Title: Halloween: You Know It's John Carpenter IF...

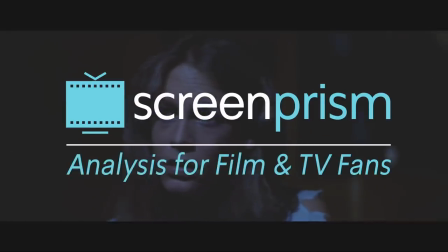0:00 Killed him. Hey, I can't kill the boogeyman.
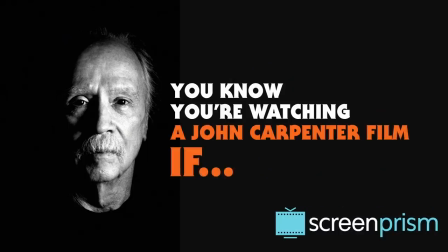0:04 You know you're watching a John Carpenter film if… Carpenter tells you you're watching a John Carpenter film.
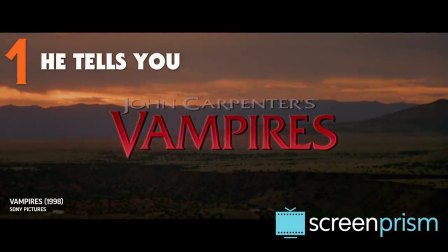0:10 Carpenter has incorporated his name into most of his film's titles, starting with his third feature, Halloween.
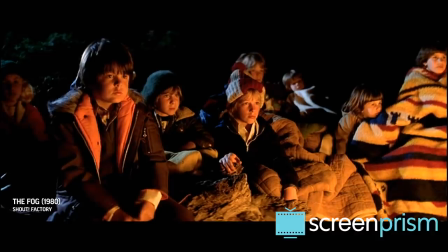0:17 There's more than vanity to this. Carpenter grew up in Bowling Green, Kentucky, and started making his own movies at an early age.
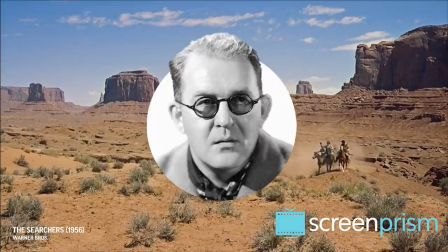0:23 He particularly admired directors with strong directorial touches like John Ford, Alfred Hitchcock, Sergio Leone, and especially Howard Hawks.
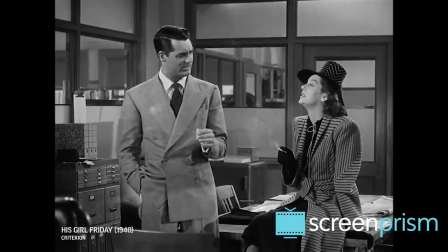0:31 Yeah, sort of wish you hadn't done that, Hildy. Done what? Divorce me. Makes a fella lose all faith in himself.
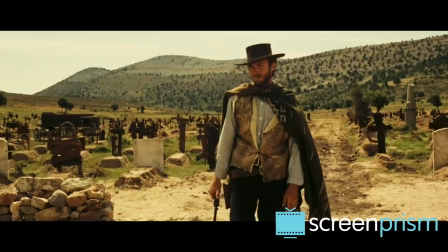0:37 Gives him a, almost gives him a feeling he wasn't wanted.
Filmmakers whose work could not be mistaken for anyone else's.
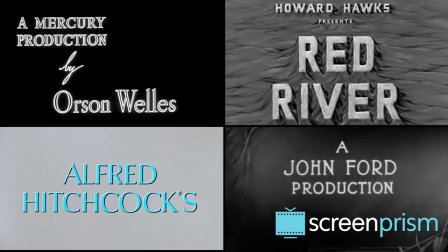0:43 Incorporating his name into the titles ties him to a tradition of auteurs who took top-to-bottom responsibility for their films.
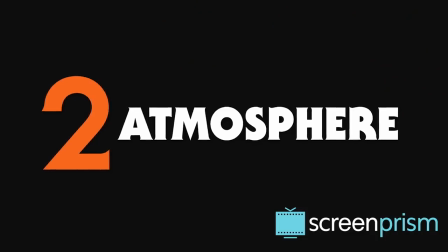0:50 It establishes an unsettling atmosphere from the start.
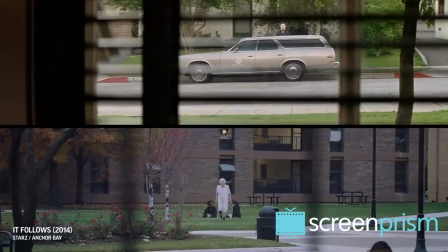0:53 Over the past decade, Carpenter has emerged as a major influence on a generation of creators who grew up watching his movies.
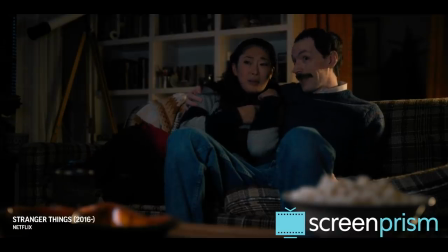1:01 You know what that is? What? Melted plastic and microwave bubblegum. No way.
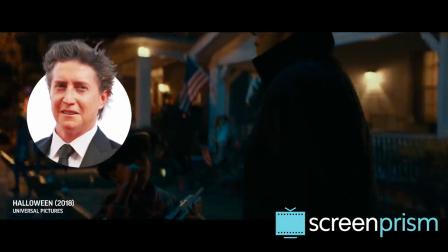1:07 David Gordon Green has said he would not have directed his new Halloween sequel without Carpenter's blessing.
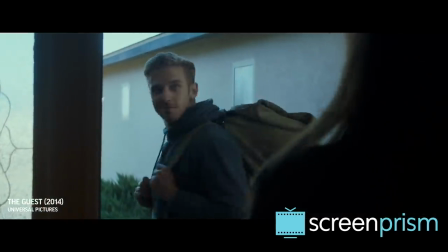1:12 The bus crashed. Michael Myers escaped.
Adam Wingard's The Guest is one of many recent thrillers to play like feature-length homages to Carpenter.
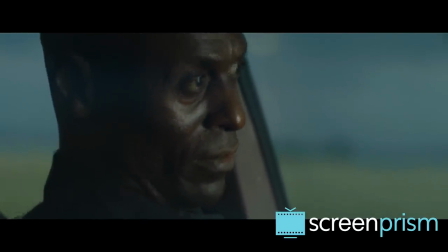1:20 While we had him on the study, he killed several people and escaped, then he burned their bodies to confuse us. We thought he'd die in the fire initially, and by the time we figured out what he'd done, the trail was caught.
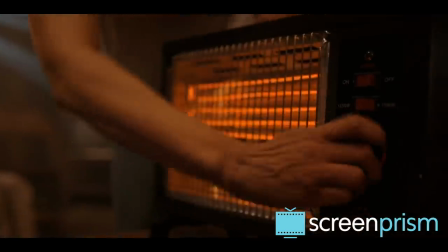1:30 Maybe you shouldn't have tested your procedures on a psychopath.
And of course, Carpenter's work is very much a part of the DNA of Stranger Things, from the look of the show to its score.
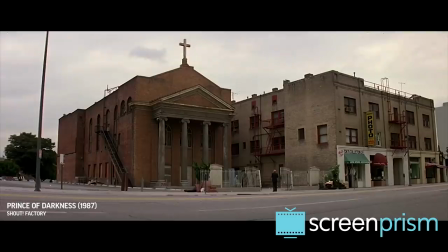1:42 What's made his work so haunting and enduring? To begin with, Carpenter understands the value of setting the scene.
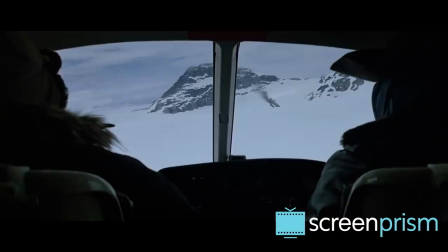1:48 He lingers on an image a beat or two longer than most directors would, creating a sense of the unfamiliar even when filming otherwise mundane surroundings.
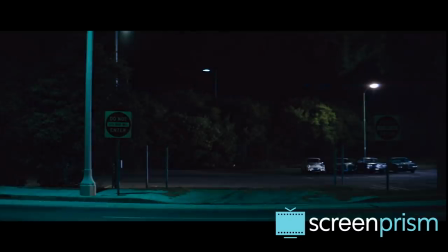1:57 In Assault on Precinct 13, Carpenter builds tension from the image of an empty parking lot, one we know could be filled at any moment by a vicious gang.
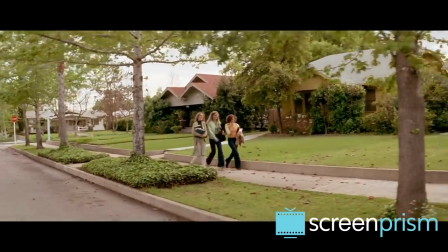2:06 Halloween contains scenes of a seemingly idyllic American suburb, then twists that imagery by dropping a masked killer in its midst.
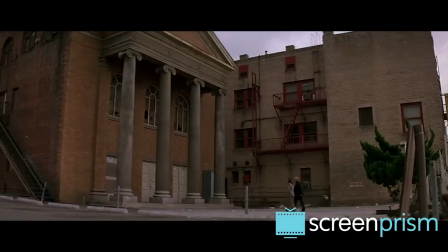2:14 What's the Boogeyman?
Prince of Darkness turns a downtown Los Angeles church into a place of dread, both outside, as a group of zombie-like homeless residents surround it,
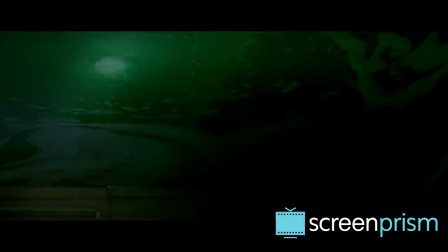2:23 and in, as a group of scientists begin to suspect that a strange substance might be beyond their understanding.
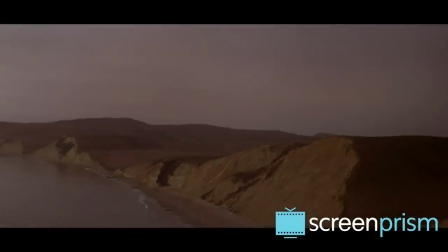2:31 Nothing anywhere ever is supposed to be able to do what it is doing.
Even a lesser effort like Village of the Damned benefits from the eerie establishing shots that open the film.
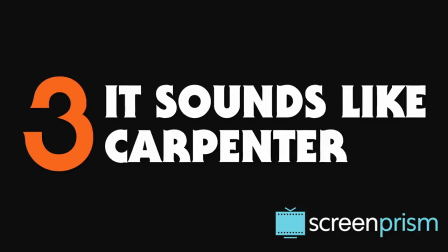2:40 It sounds like a Carpenter film.
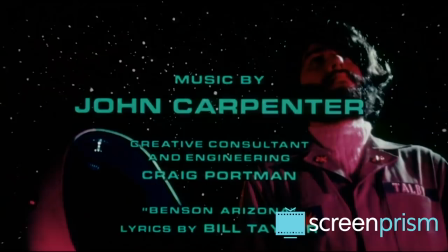2:46 Carpenter has written or co-written the scores to most of his films, ever since his 1974 feature debut, Dark Star.
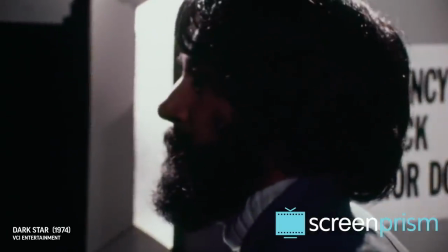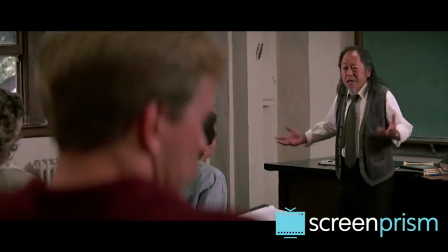2:59 Carpenter's father was a music professor at Western Kentucky University, where Carpenter did some of his undergrad work.
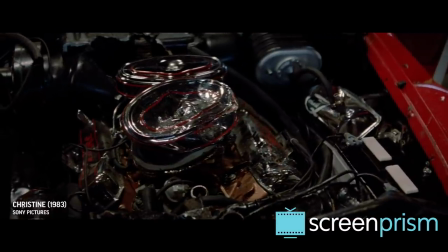3:05 His spare, unsettling, pulsing, mostly electronic music is as much a Carpenter's signature as any of his visual touches.
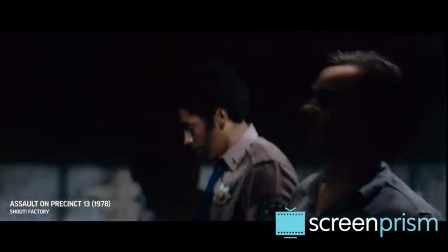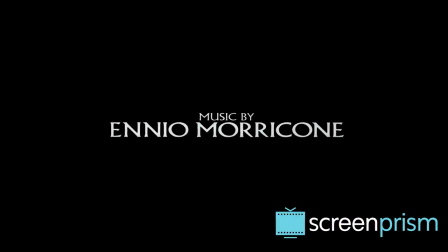3:20 Even when the director works with other composers, like Ennio Morricone for The Thing and Jack Nietzsche for Starman, they tend to create scores in the Carpenter mold,
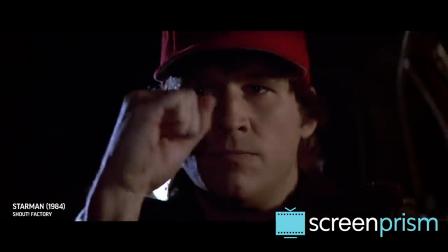3:31 relying more on electronic instruments rather than traditional orchestral sounds.
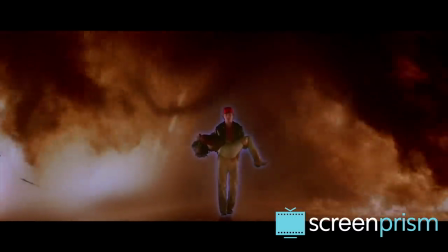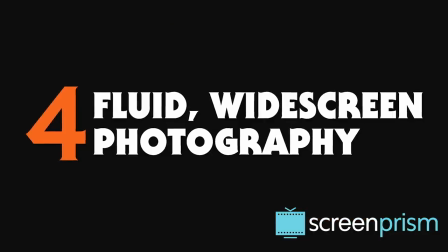3:41 It features fluid, widescreen photography.
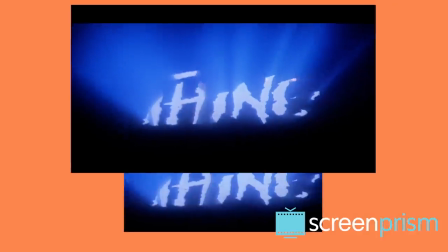3:44 Carpenter suffered in the VHS era due to pan and scan, a process that cropped widescreen compositions to fit the narrower aspect ratio of pre-HD televisions.
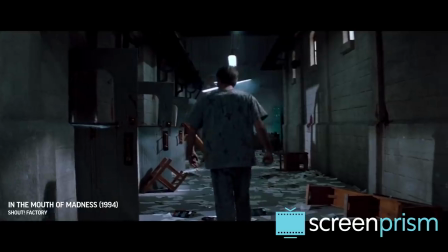3:53 And that's because few directors make such deliberate use of widescreen images.
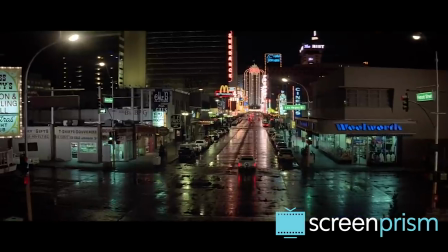3:57 Carpenter fills the frame with significant details, whether he's capturing a sweeping vista or a claustrophobic interior.
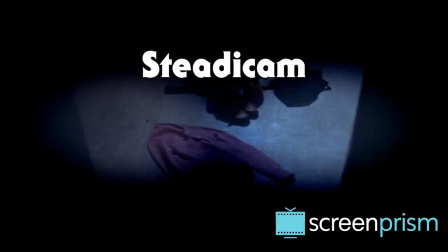4:04 He was an early champion of the Steadicam, and he unlocked its potential to create unease,
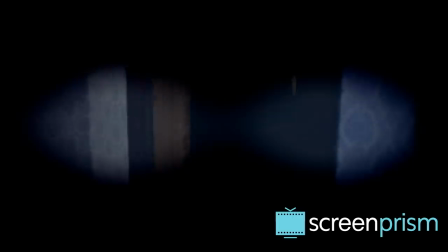4:10 thanks to its unfixed quality and usefulness for long, uninterrupted takes. In Halloween, the Steadicam makes us feel disturbingly close to the action,
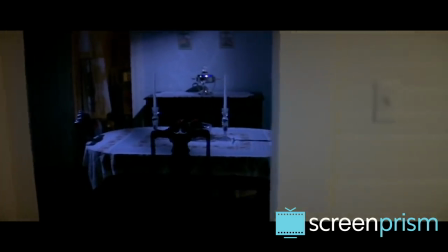4:18 whether Carpenter is using it for the famous first-person opening scene, or simply following Laurie and her friends home from school.
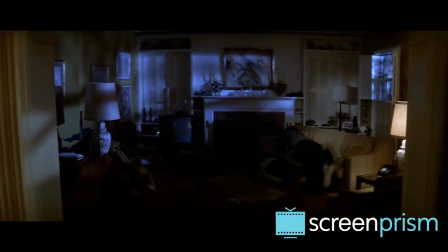4:25 Later in the film, he pulls back from a pair of eager teens making out on a couch to slowly introduce a terrifying detail in another part of the frame.
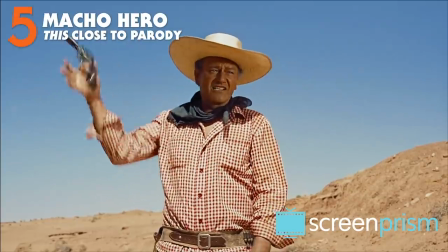4:33 The Macho Hero is this close to parody. A fan of John Wayne and Clint Eastwood, Carpenter likes to feature tough-guy protagonists.
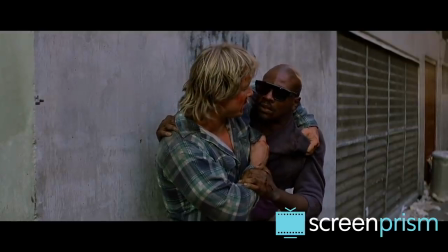4:42 Life's a bitch. She's back in heat.
But he also likes to tweak them, usually with the help of Kurt Russell.
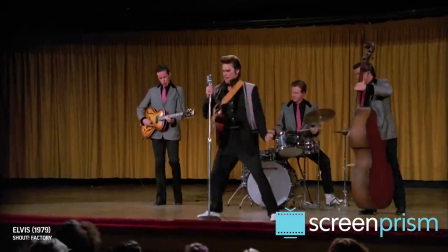4:50 I was born ready.
Russell and Carpenter first teamed up for the hit TV biopic Elvis.
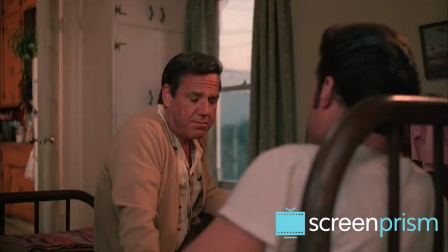4:56 I want to be an entertainer. I want to sing in a gospel quartet.
And they've played around with American icons ever since.
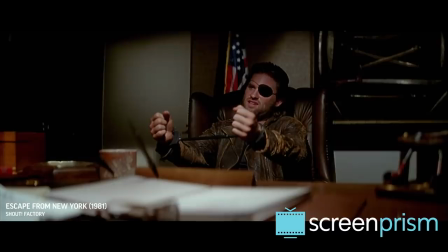5:03 Call me Snake.
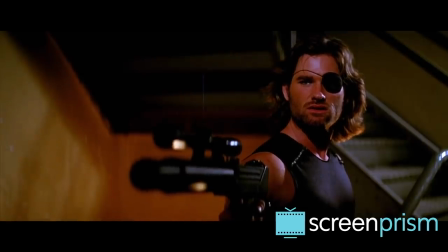5:04 In Escape from New York, Russell's snake Plissken plays like an unsmiling Eastwood hero going through the latest in a long series of bad days.
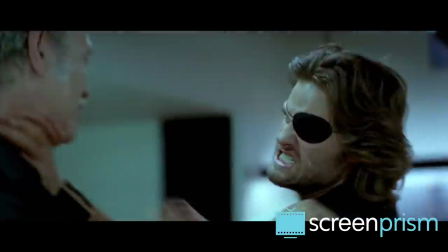5:12 You're a cop. I'm an asshole.
He's almost, but not quite, a send-up of an action movie hero.
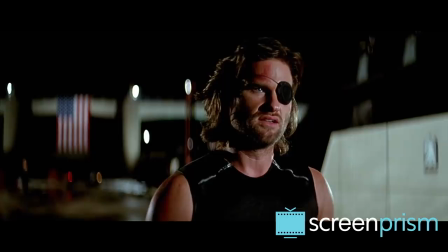5:19 You gonna kill me now, Snake? I'm too tired. Maybe later.
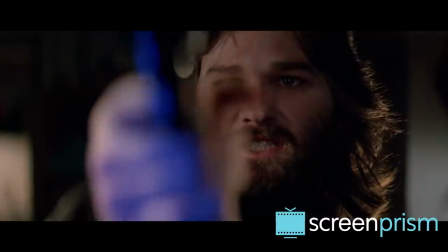5:25 Russell played it just as grumpy, but much straighter in The Thing.
He ain't tying me up.
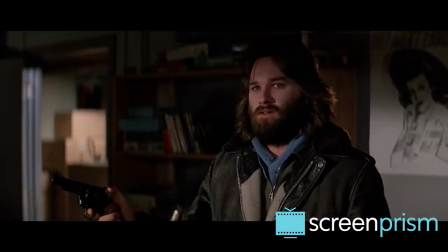5:31 Then I'll have to kill you, child.
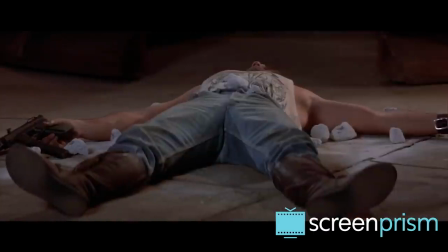5:33 In Big Trouble in Little China, he pulls out all the stops as Jack Burton, drawing on his old Elvis performance and bringing in some notes of John Wayne,
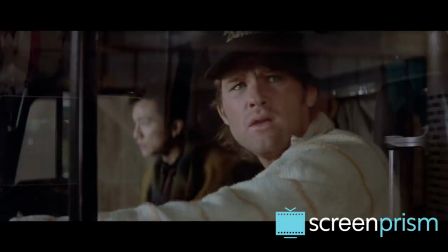5:41 to play a truck driver too dumb to realize he has no idea what he's doing as he's drawn into a mystery in San Francisco's Chinatown.
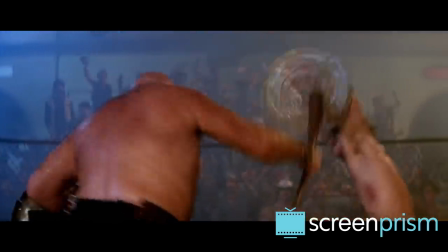5:52 We may be trapped.
Carpenter wants us to enjoy everything that makes watching no-nonsense, fight-first,
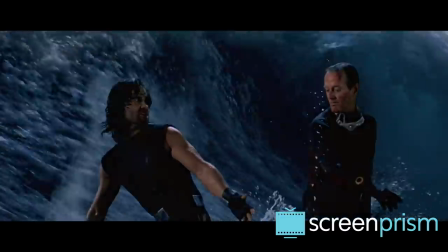5:59 ask-questions-later heroes so fun to watch, while also reminding us not to take them that seriously.
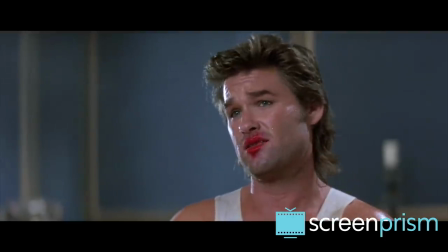6:05 Ah, you know what old Jack Burton always says at a time like this? Who? Jack Burton.
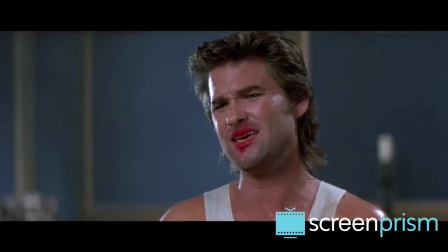6:11 Me."
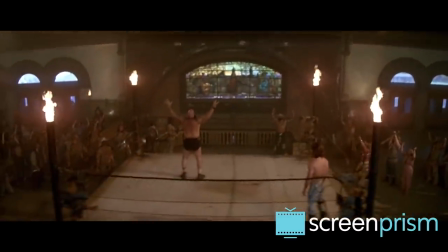6:12 With his love of over-the-top machismo, it makes perfect sense that he would look to the world of professional wrestling for the star of They Live, Rowdy Roddy Piper.
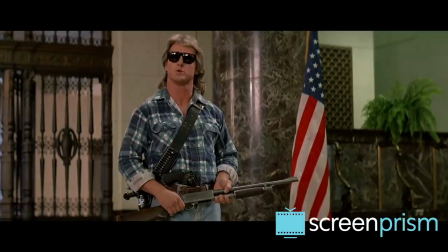6:20 I have come here to chew bubblegum and kick ass.
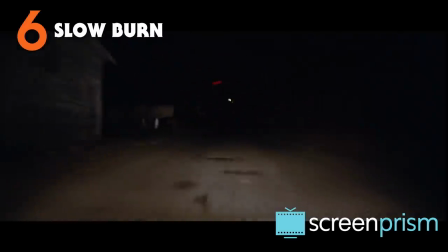6:26 It's a slow burn. Carpenter's thrillers increase suspense by increments.
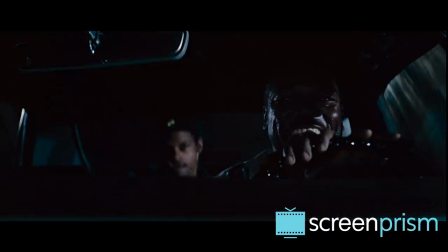6:30 The tension in films like Assault on Precinct 13, Halloween,
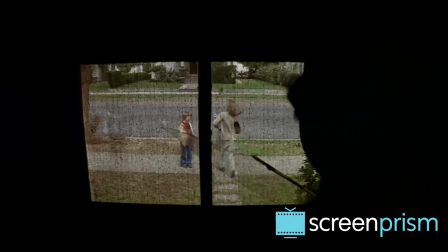6:34 and The Thing builds and builds as series of disconcerting episodes reveal themselves as real dangers.
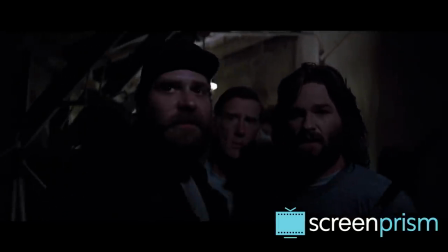6:41 I don't know what the hell's in there, but it's weird and pissed off, whatever it is.
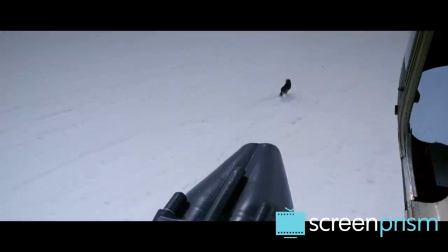6:45 A dog showing up at an Antarctic outpost after inexplicably being hunted from a helicopter leads
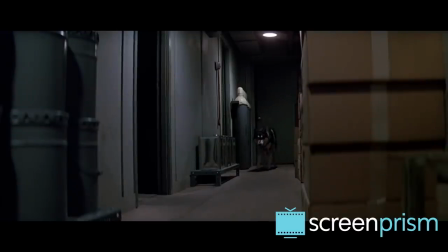6:50 to a later scene of the same dog walking down a hallway just a touch too deliberately,
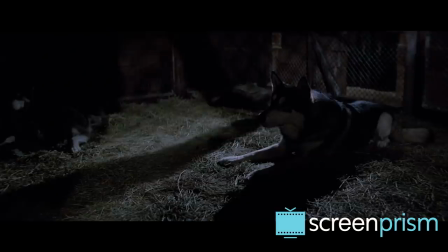6:56 then one of it watching a helicopter land, and then one of it acting strangely when placed in a kennel with other dogs.
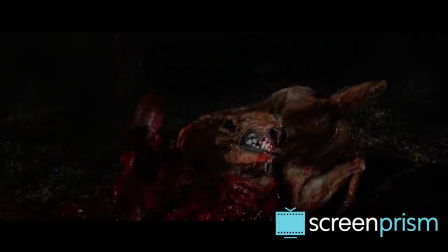7:05 Finally, only after all these scenes, then does all hell break loose.
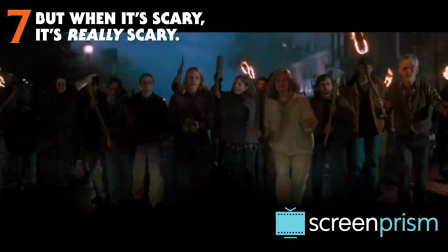7:13 But when it's scary, it's really scary. Almost inevitably, chaos starts to overwhelm the characters of a Carpenter film.
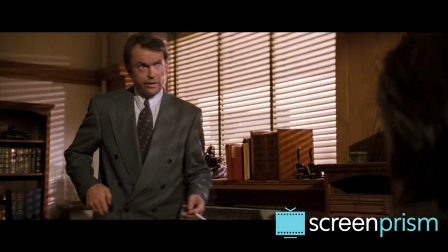7:21 In In the Mouth of Madness, Sam Neill plays insurance investigator John Trent, who's looking into the disappearance of best-selling horror author Sutter Cain.
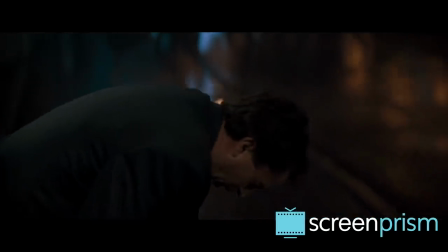7:29 Trent fights the idea that he's trapped in one of Cain's stories until he can't deny it any longer.
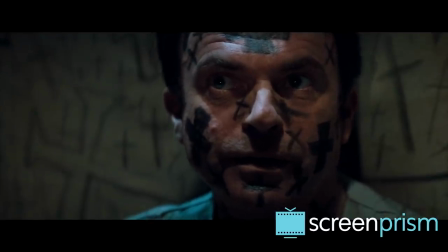7:34 It's Cain's story, and it'll spread with each new reader.
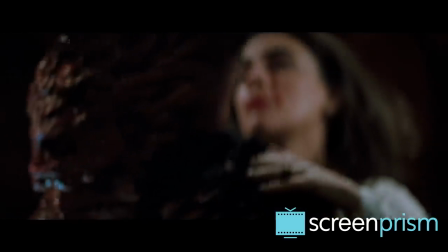7:39 That's how it gets its power."
The concept is especially disturbing in the hands of a director who spent much of his career
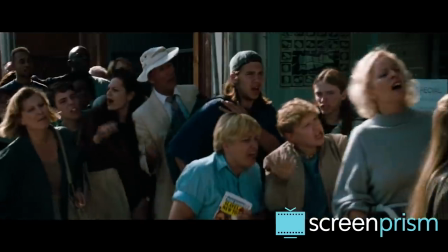7:47 using horror as a dark reflection of the real world and is here letting one slip into the other.
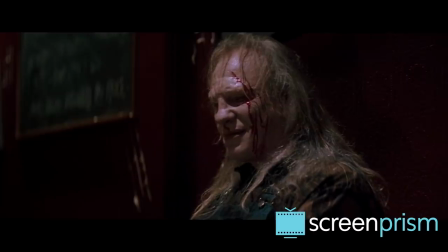7:52 This is not reality! Reality is not what it used to be.
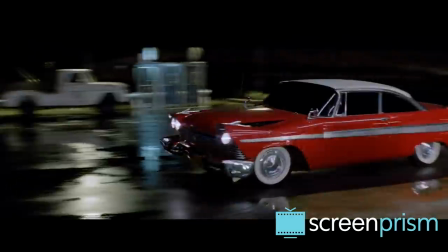7:58 Adapting Stephen King's Christine, Carpenter had the challenge of making a possessed Plymouth Fury.
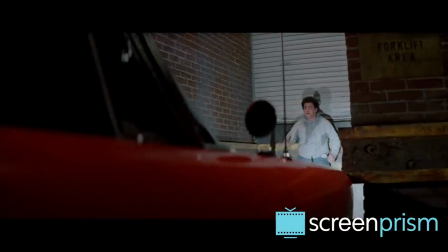8:03 He made it work.
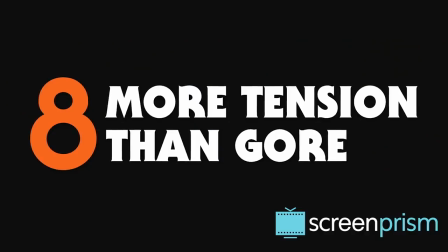8:08 It relies more on tension than gore.